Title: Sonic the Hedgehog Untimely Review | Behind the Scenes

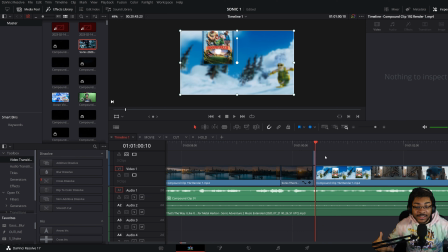(8:13)
Okay, so see how in the rendered out version, that like it's fine, it's okay, but here I don't even know what happened. Now it's just black and it looks bad.
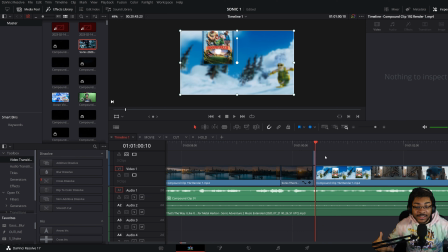(8:30)
Oh my god, that's so upsetting. Okay, well, again, this is why things take so long. I don't know if you guys know this. I don't know what I'm doing like 90% of the time. This is all me just being like, yo, I think this would be cool, let me put it in there.
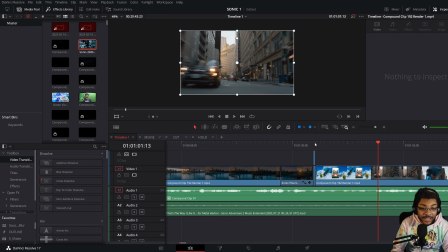(8:49)
And sometimes it works, sometimes it works and then doesn't work, like this for some reason.
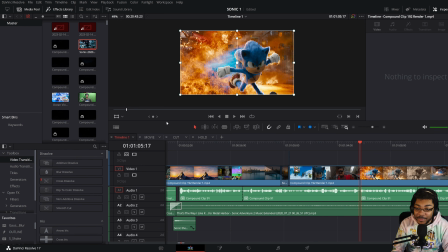(8:55)
And a lot of times it doesn't work and I just cut it out, because I don't want to spend 3 days trying to figure something out.
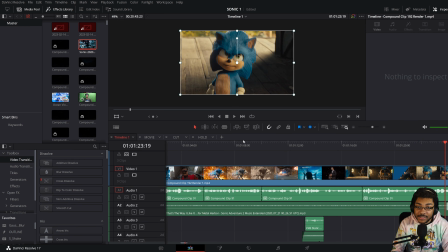(9:04)
Oh, we could talk about cards, because I've never talked about cards before.
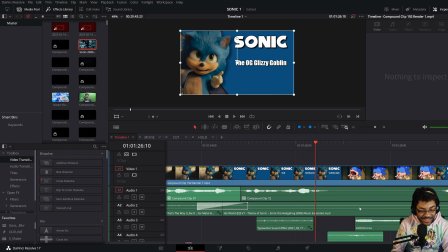(9:10)
So when did this start? This started in like the Osmosis Jones review. Yeah. So it started in the Osmosis Jones review, and it came about because I wanted to do something that was different.
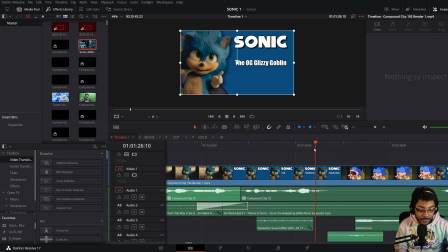(9:23)
And ever since I actually started like making YouTube videos, I stopped watching a lot of like review channels, just because I didn't want there to be an overlap in like styles, because I know that even if I don't try to,
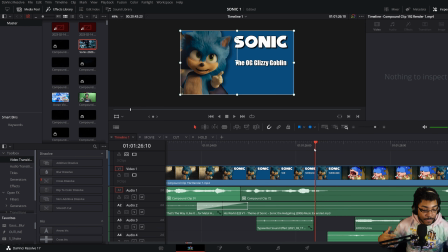(9:40)
there's gonna be times where like I'm taking in other people's stuff, and I really didn't want to do that in this instance, because then like what's the point of you watching me over somebody else? And thinking back, I noticed that nobody really like nobody does like and you can tell me if I'm wrong because I don't know,
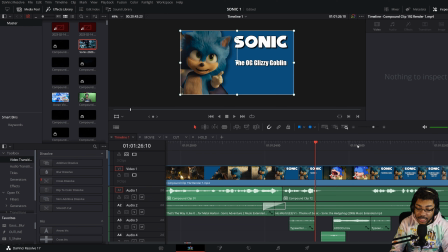(10:00)
but I don't think people usually do as many edits as me when it comes to stuff like this. Like when I do like quick hits, like yeah, those are more generic, random or whatever.
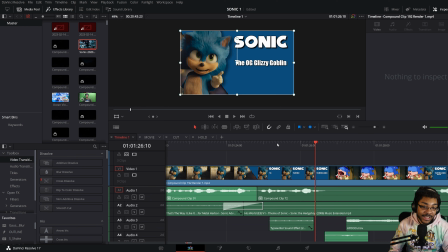(10:11)
I put those out because I know if I just did untimely reviews, there would be like 3 max a year. I know for a fact that's not good for like channel growth or just like building an audience.
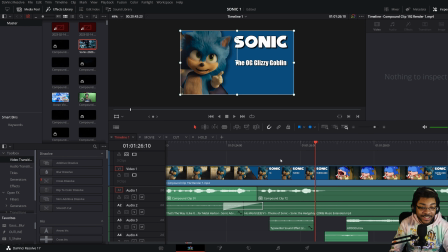(10:25)
But for untimely reviews, I wanted them to be special. So I was like, oh, what if I just did like character bios? And they just turned into me making jokes about characters and how they like work in the story and also just their personalities.
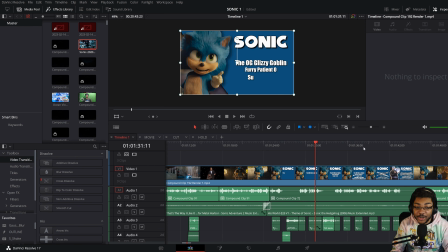(10:40)
This Sonic one was just super annoying, as in like I'm trying to be annoying because I'm a Sonic fan. So I was just putting in every single thing I could think of. And that's even why I like this part, which I also really like.
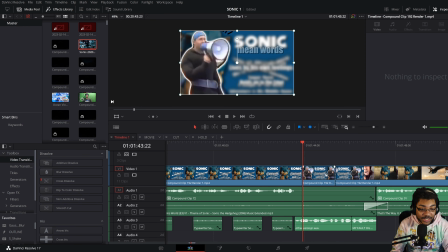(10:53)
This edit was also really cool because this is the first time that I think I've done like an animation, which all I did was I took
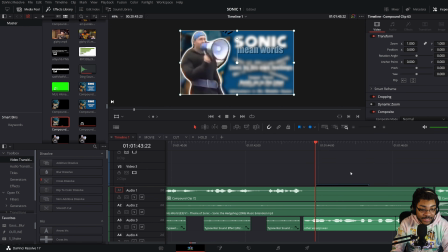(11:05)
this dude. Look how many times I have to decompose. I took this dude. I don't even, okay, here he is.
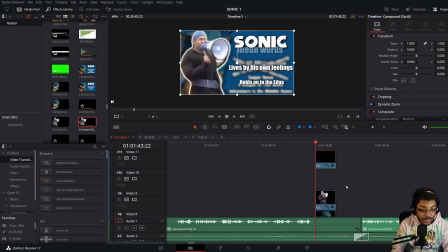(11:18)
Actually, yeah. I don't even know what this stuff is. Oh, this is the card. Okay, yeah. So let's keep cutting him out because I don't remember what this video is called and I don't want to look it up. Oh my God, where did it go? Okay, let's go to
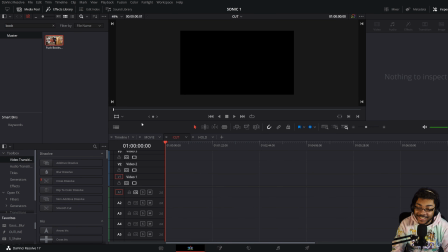(11:39)
books. Yeah, fuck books. So I just took this dude.
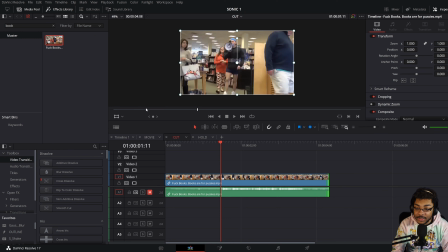(11:44)
Yeah, I know you should read, whatever, blah, blah, blah, blah. This is funny. So I just cut him out and I was gonna have him cut out like, let me just mute this.
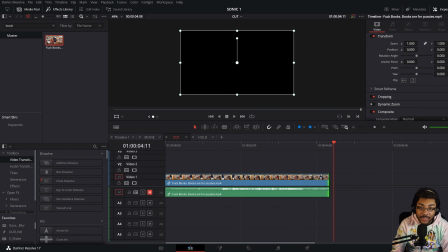(11:54)
I was gonna cut him out like this while he's walking. That was very difficult.
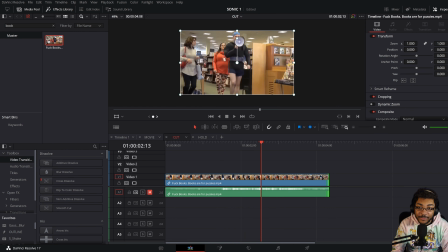(11:59)
So I was like, all right, what if I just like freeze frame him like, I guess like here?
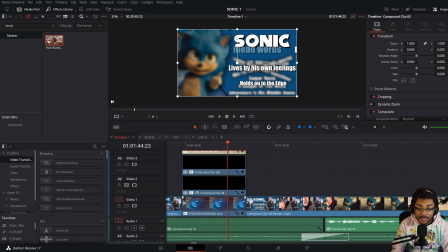(12:05)
And then to get the movement, I just warped him a bunch.
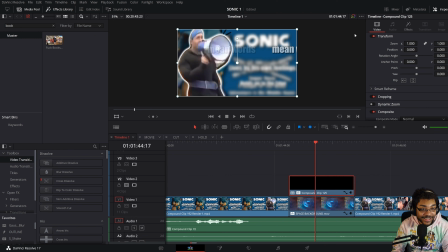(12:13)
Like, and I warped it around the thing. Because it just reminds me of like old cartoons where stuff like that would happen.